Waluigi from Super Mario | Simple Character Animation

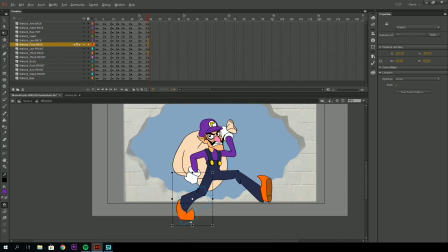490s
And there are good ways to use it, and there's, you know, less good way. There's, in my mind, there's no bad way to do really anything in the animation.
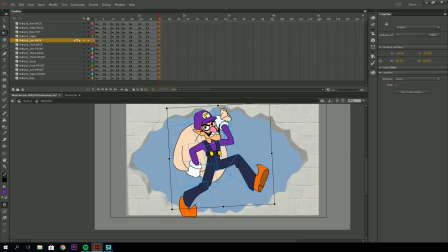502s
There's just more effective ways, and tweening can be often overused. So I try to do keyframes as much as possible to get that squash and stretch,
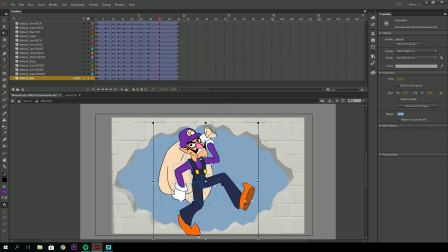515s
to get that exaggerated look, and not rely too heavily on tweens.
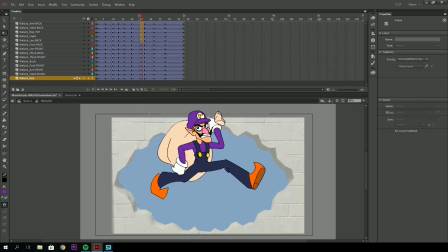519s
When it's a project like this, where, you know, I give myself an afternoon to basically make the entire thing,
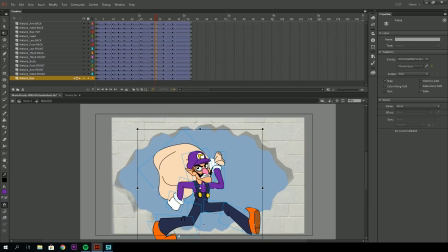526s
you know, you gotta cut time where you can, because I can't have myself working on this for days,
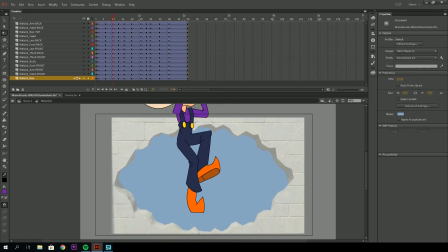533s
you know, straight. I've got other projects that I need to work on. So when it comes to being time effective or even cost effective, you know, tween can really help you out, as long as you utilize keyframes to your advantage, really get those, blocking out those poses to be exactly what you want.
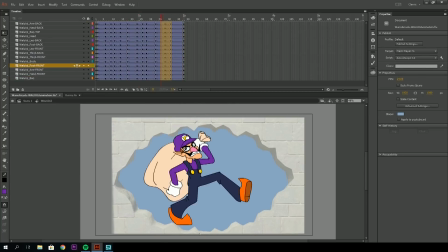550s
And also the fact that when I made these characters, I was like, okay, I'm not going to create any additional assets for these guys. I'm thinking, you know, it's a theme park.
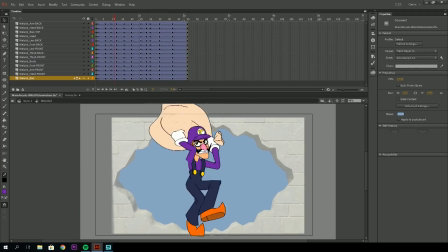561s
These are going to be used for screens, and not a real theme park, obviously, the Mario theme park that I'm making in Planet Coaster on my gaming channel.
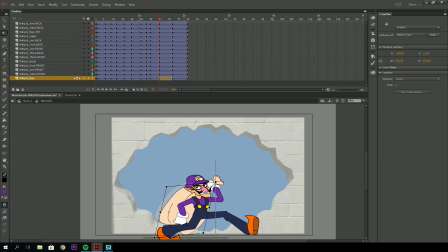569s
But I'm thinking, like, oftentimes you see, even at Disney, you'll see some animations that you could tell were more cost effective, just because there wasn't like an actual animation team behind it. It was probably a motion graphics person or a motion graphics animator,
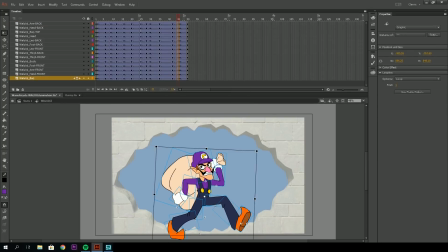584s
and they're going to utilize the assets that they have. Now, in that regard, I wasn't going to make any new like foot positions.
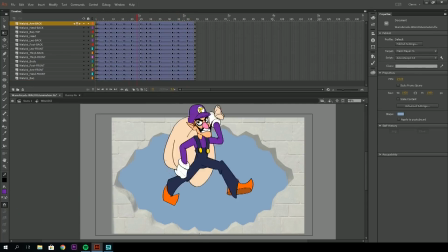593s
I wasn't going to make any new hands or new faces or anything like that.
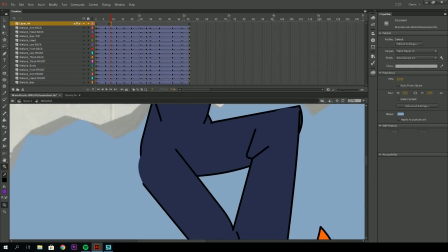596s
I literally just want to draw the character and see how much I could get away with just utilizing the one set of objects that I had. Now, that isn't to say that like what I'm doing right now,
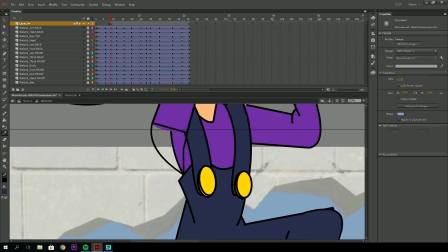607s
there are portions where this model isn't adequate for the animation that I'm trying to create.
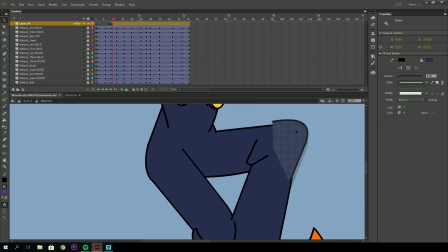614s
You know, it's not going to be able to get these elaborate poses because it's essentially pieces broken
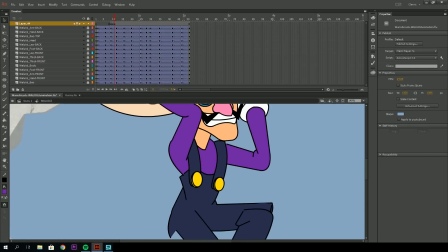621s
up to be able to bend and manipulate to appear as if his ligaments and his different parts of his body are moving,
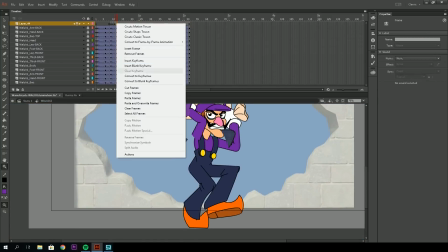627s
but there's going to be those awkward in-betweens where the knees don't exactly line up or the elbows don't exactly line up.
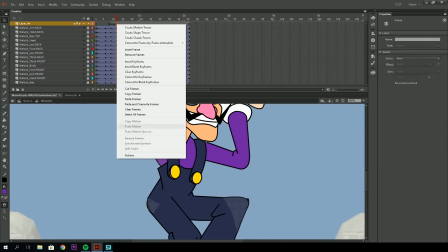633s
So that's when I'll create an adjustment layer, or not really an adjustment layer, but just a layer where I make adjustments.
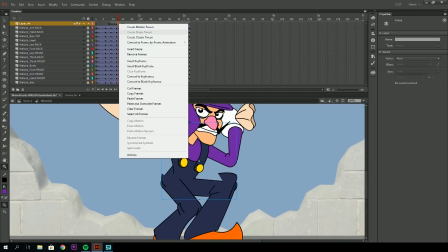640s
Adjustment layer is an actual thing inside of Photoshop.
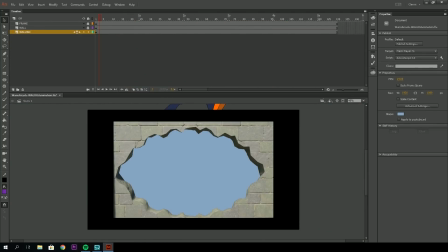644s
But I just call it my adjustments layer just because that's the layer that I'll go in and keyframe and redraw things that need to be redrawn in case of, you know, things looking like they're breaking. And as far as Waluigi's animation itself, you're going to notice that I've changed it up a lot, and it's kind of a bummer.
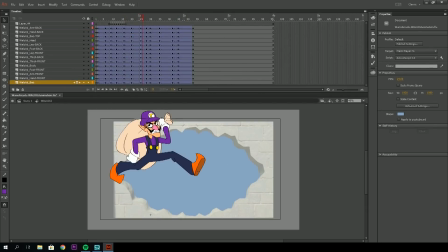660s
It's a little bit of a drawback to his scale just being a little bit of a problem with the composition that I have in place. You'll notice that I have like this hole in the wall. That hole in the wall represents where the screen's actually going to be in the Gaming Planet Coaster project.
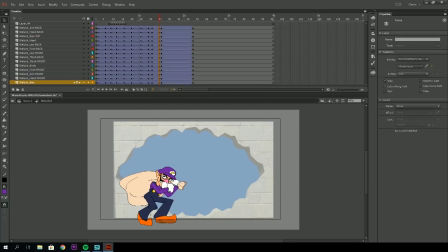674s
That wall is literally the texture that is on the exterior of the Wario arcade that I'm building inside of there. So I know that the screen is going to fit behind this hole in this wall, so I have to make sure that the animation is as contained in that section as much as possible.
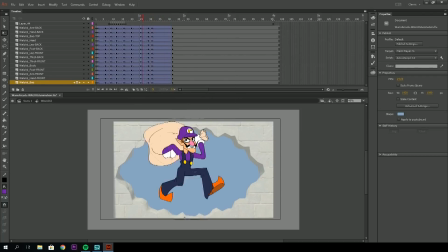690s
And the problem with Waluigi is that I didn't want to scale him back to the point where he's super small on screen, because then he just won't look right compared to Wario.
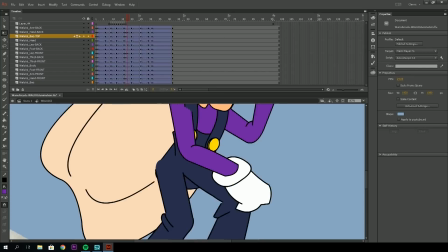698s
But I also wanted to get as much of his expressive body movement in the shot as possible as well.
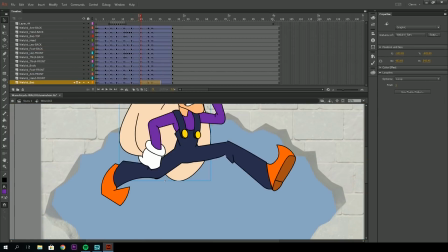707s
So it was a bit of a balance, and I think that if I were to go back and plan this a little bit differently,
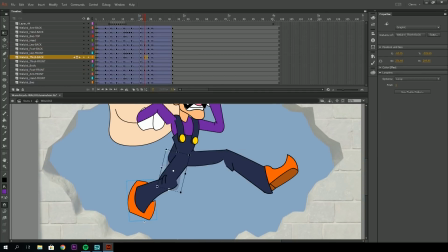714s
I would have kind of animated Wario and Waluigi side by side instead of separate,
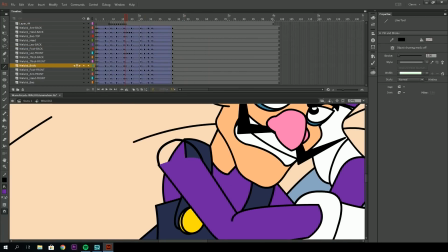719s
so that I could see just how much space they're taking up in relation to one another. And then that way, if something like this were to have occurred, I could have catched it more early on.
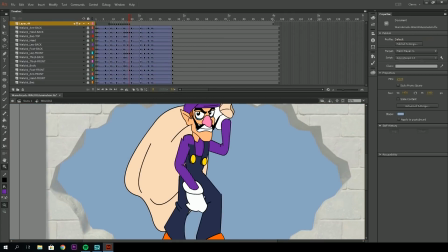727s
But I'm still really happy with how this turned out, you know, giving myself an afternoon to kind of make these things and just have fun with it.
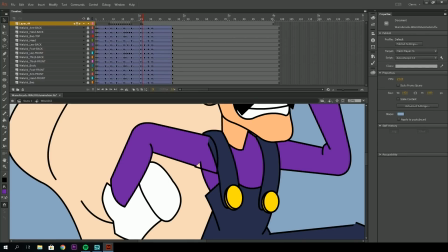733s
You know, at the end of the day, animation is one of the most rewarding and fun things for me to do, even though it can be incredibly time consuming.